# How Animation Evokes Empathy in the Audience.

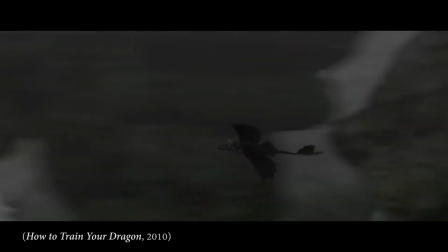The actions build up the mood in conjunction with the music to charm the audience and immerse them in the scene.
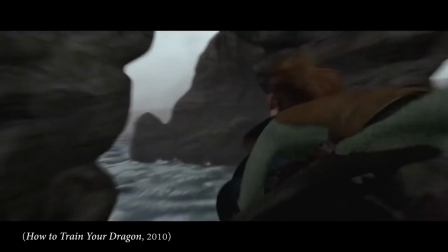The music not only adds to the atmosphere, it replaces dialogue, with the characters being silent or using few words.
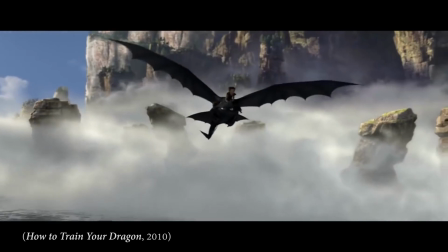The music was used to describe the emotion the characters were feeling.
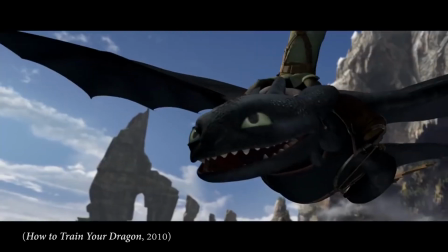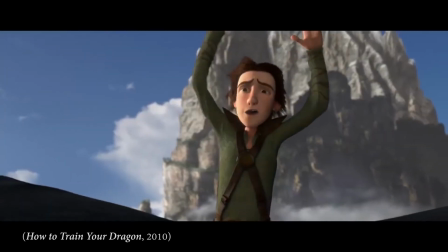Come on!
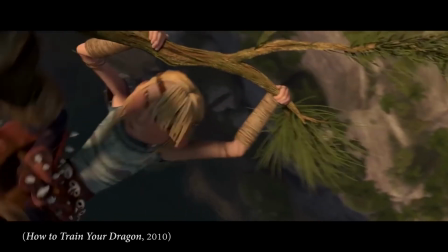Advances in technology has led to recent animated films becoming so realistic it can be difficult to differentiate between animation and reality.
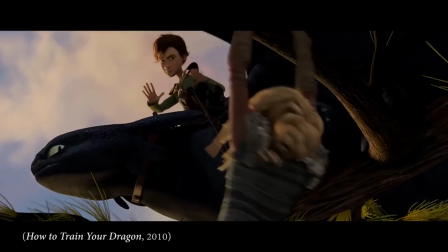How to Train Your Dragon utilized modern technology to make the film visually real,
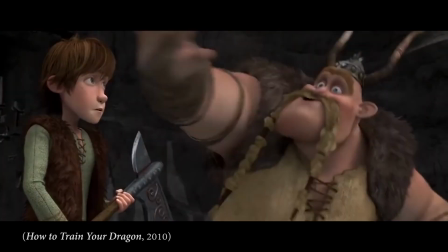but used reality as an inspiration rather than a direct copy. The film has its flaws, with minor characters not being too relevant to the story.
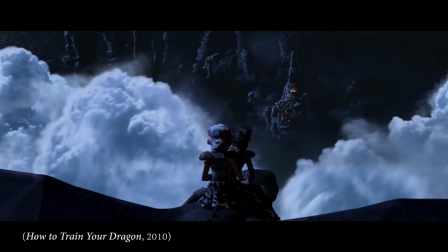But these small points are easily ignored because of the incredible use of storytelling and visuals enchanting the audience.
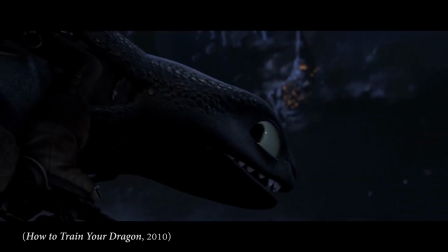It's the attention to the smallest detail,
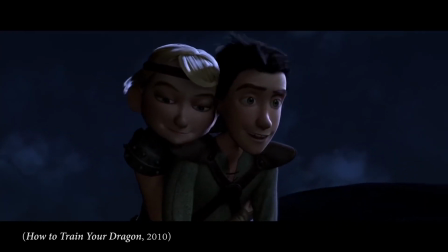the spectacular backgrounds and realistic motion visuals being supported by the audio, and the design of the characters.
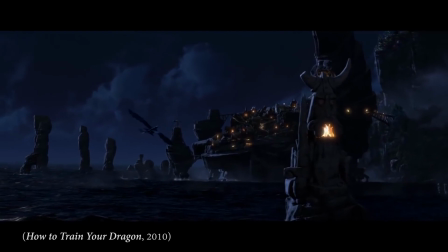None of it would have had a strong of an impact to the viewers if they weren't all in sync.
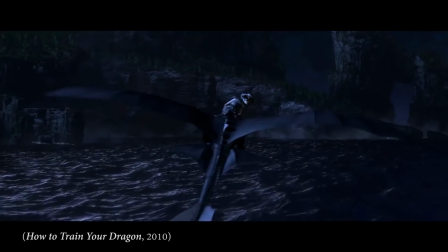The realism was there, in the main characters to the finer details of the world around them.
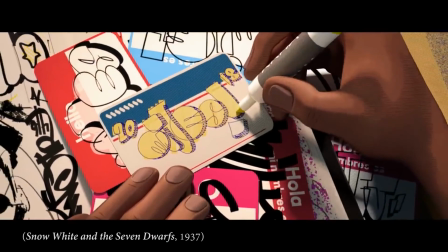There are a lot of films out there. Some use realism well and others not so much.
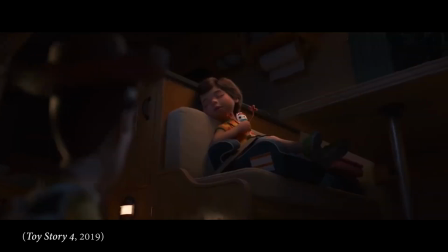It's easy to judge a film purely on how realistic it looks and completely ignore the story, but that's not why people watch these films.
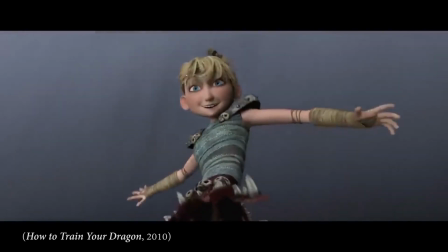They watch them because they enjoy the story, the characters, and feel they can be part of that world.
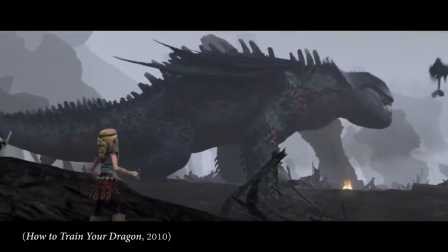Films in the modern day have become more visually stunning and have used the technology to push the capacity of storytelling.
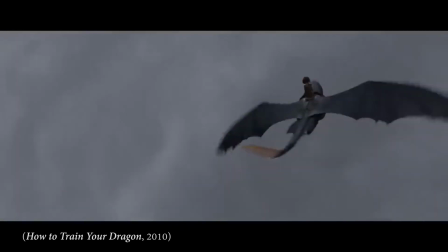But photographic visuals, authentic sound, and precise motion doesn't guarantee the film will be good.
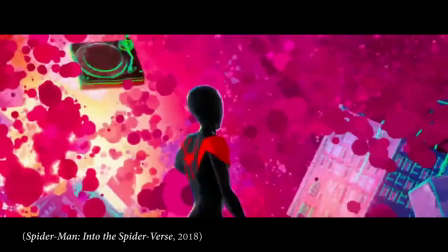Films like How to Train Your Dragon and Spider-Verse wouldn't have been as successful if they didn't have the technology to help with their audio-visual aspects.
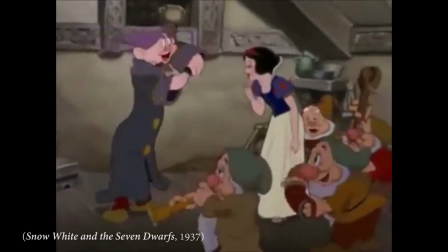Snow White and the Seven Dwarfs proved that animation was as good a medium
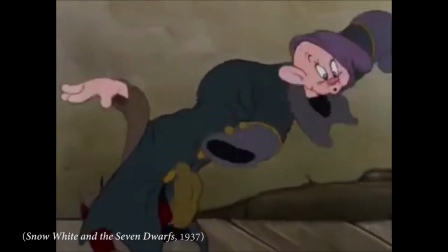as live-action films for telling meaningful stories and creating iconic characters.
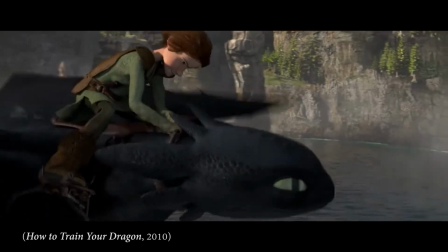Animated characters, from mythical creatures to cartoonish humans to anthropomorphic creatures, have the power to trigger emotions in the audience.
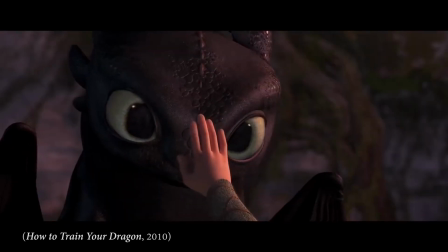Animated films may not be real, but they can still be believable in the eyes of the people with whom they connect with.